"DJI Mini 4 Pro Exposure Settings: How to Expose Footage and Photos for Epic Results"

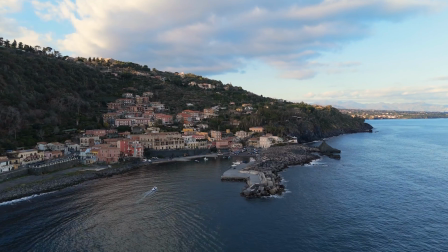0:02 Connect exposure is one of the most important factors for high quality footage and photos with the DJI Mini 4 Pro,
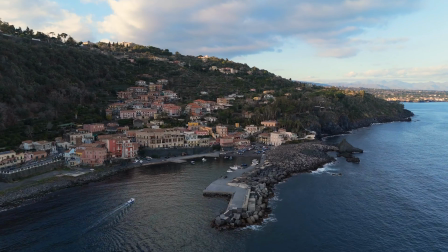0:09 or other drones or camera.
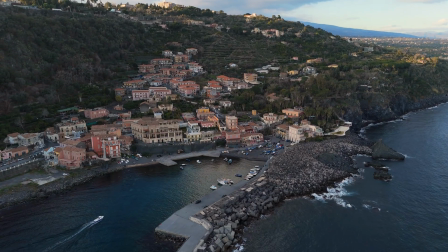0:15 In this video I will show you all you need to know in order to constantly nail exposure.
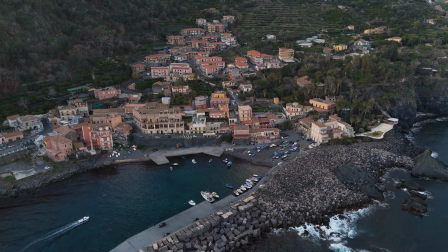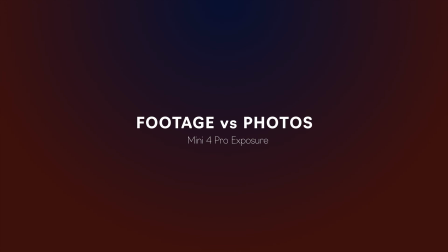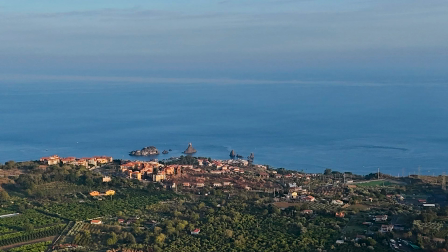0:34 The techniques and the tools for exposure are basically the same for footage and for photos,
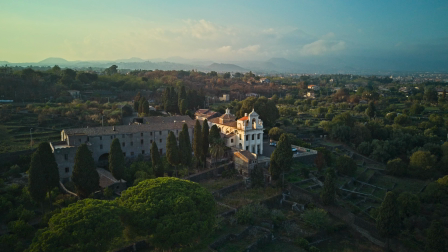0:39 but in the case of photos everything is much simpler, for several reasons.
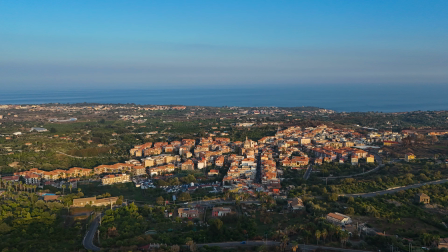0:44 With still images we have a much larger latitude of choice for the value of shutter speed,
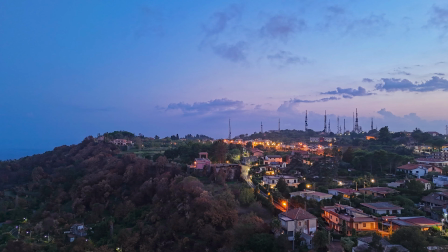0:51 while for video we cannot use a value lower than the frame rate. As an example, when shooting video at a frame rate of 24 frames per second, we cannot use a value slower than 1 over 25 seconds.
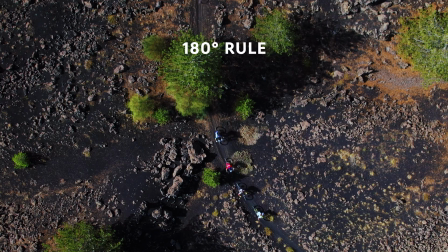1:07 Also with footage in certain conditions, we should try to respect the 180 degree rules
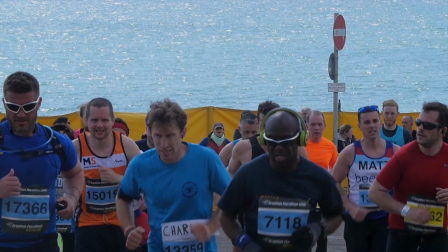1:14 by maintaining a certain ratio between the shutter speed value and the frame rate, as I will explain later on.
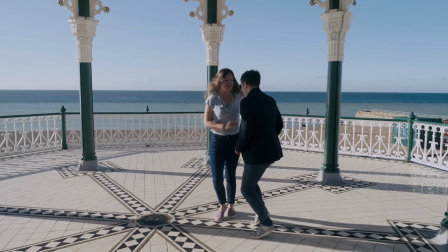1:24 When shooting video, we should also consider the possible differences in luminosity during the clip,
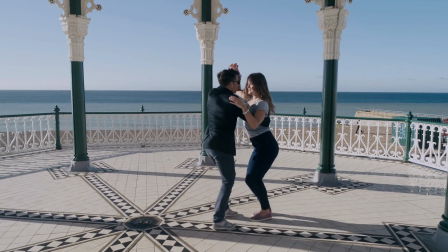1:31 while for photos this is obviously not an issue.
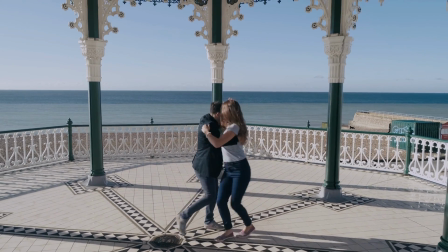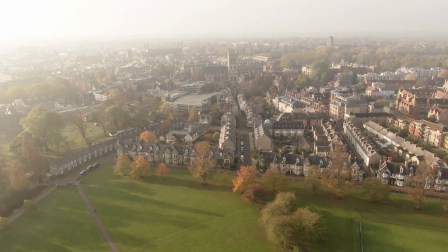1:44 To get the best result, by far the most important factor is the choice of the light conditions.
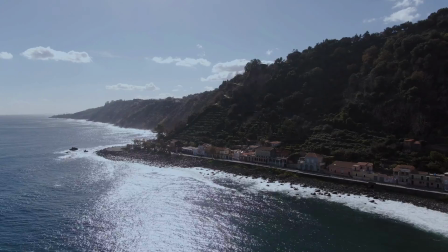1:51 The central hours of a sunny day are to be avoided at all costs, as the shadows are extremely harsh and the contrast too strong.
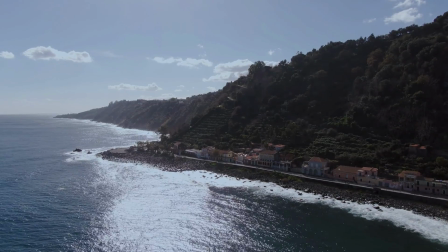2:00 There are good reasons why it is said that these are the hours when photographers and videographers sleep. For centuries, painters and photographers have tried to control the quality of the light light in their studio by carefully choosing the position of the windows and the distance from walls, acting like reflectors.
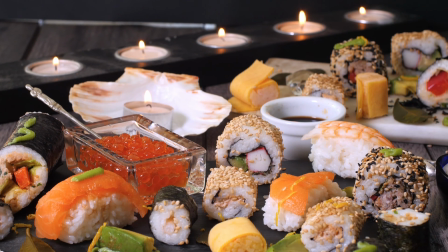2:24 In more recent times, reflectors and diffusers have been widely used for two purposes,
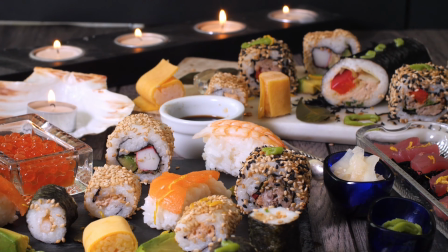2:30 avoiding strong highlights and achieving shadows as soft as possible.
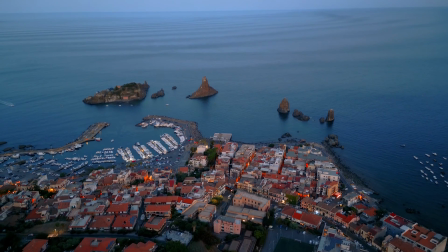2:40 Excellent light conditions for videos and photos are in the two hours around sunrise
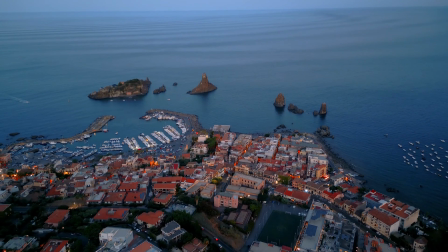2:45 or sunset more or less the one known as golden hour and blue hour
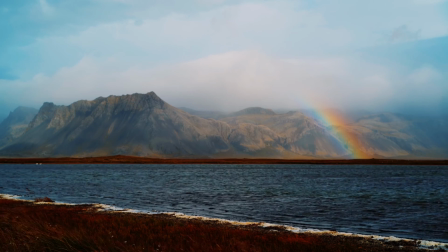2:52 another possibility is when the Sun is covered by cloud acting like a big soft box the
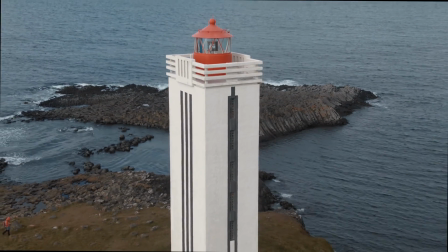3:03 idea is to reduce the dynamic range and have a small difference in luminosity between the highlights and the shadows my
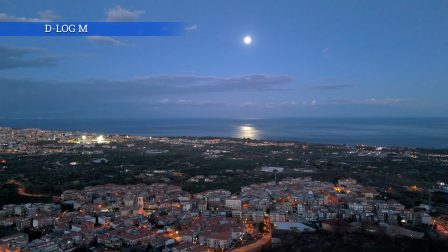3:15 favorite time is about half an hour after sunset with the last twilight acting as the fade light and and the artificial lights as the main source.
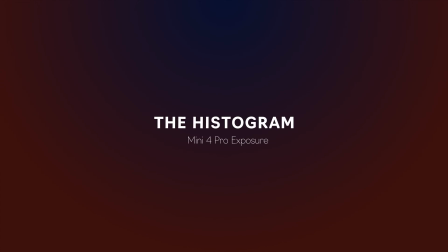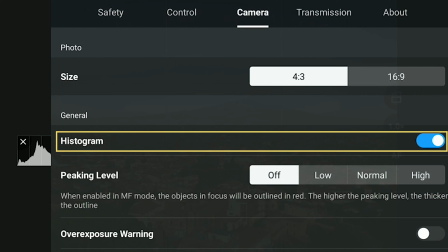3:33 The histogram is the only tool I use for exposing. It tells us a lot about the light condition of a scene.
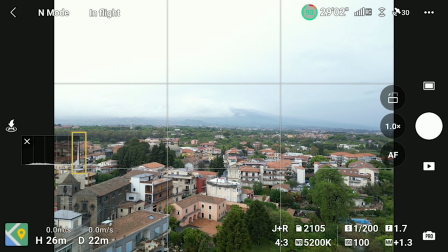3:40 When the bar touches the right edge, the image will be overexposed. This is something to be avoided at all times, as burned highlights cannot be recovered while editing.
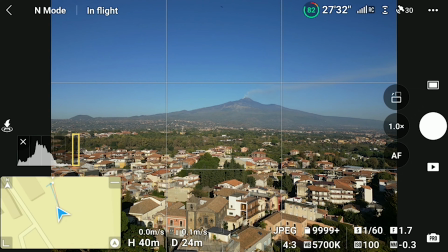3:54 For this reason, I always make sure to leave a gap between the last bar to the right and and the right edge of the histogram, so that the highlights are preserved.